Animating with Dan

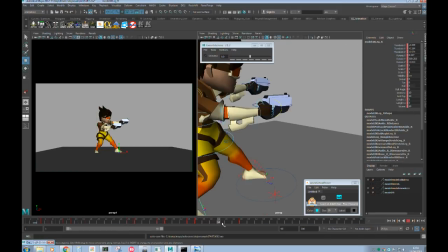similar to what you did here, isn't it? It's like this part here, like you just create it because like someone listening or waiting. I think you would do what you did here, which is that moving hold, isn't it? Yeah, and I think you do the moving
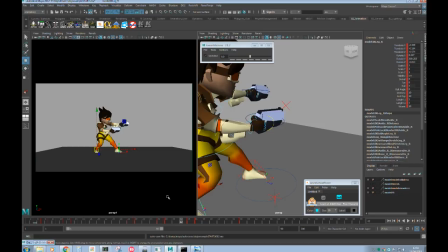hold for as long as you can stretch it out for before it starts to Look a bit dead. Yeah, look a bit dead. So then, again, the method I would use after that was like if I needed to keep her looking alive, I'd probably do just a slight variation of this pose where she was a bit more relaxed or squashed down,
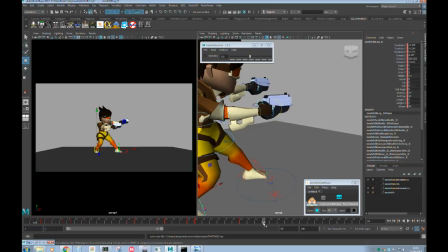but very slightly. And you could change part of that pose, so maybe her head could turn and look in a different direction. And that's typically how I work with dialogue as well. Maybe that's worth doing in a future session, to use how to use this approach in dialogue.
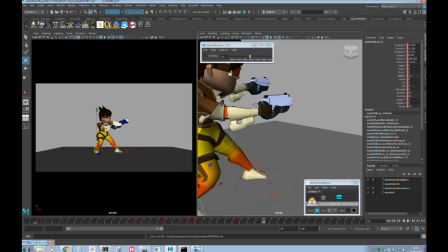Yeah, that would be great, actually. So that's it for today, guys.
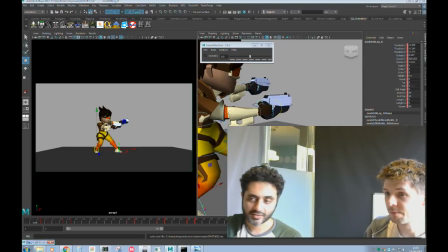We are gonna go have some lunch, but yeah, thanks to Dan for this brilliant, mind-blowing session. I'm sure you guys would agree that that's... Cheers. Yeah, so I'll put this up for you guys as a permanent video because it's really useful.
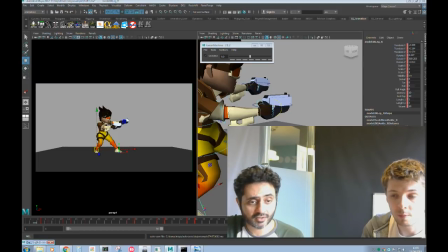And yeah, I'll see you guys next week. Have a good weekend, and yeah, stay safe. See you later. Bye, guys.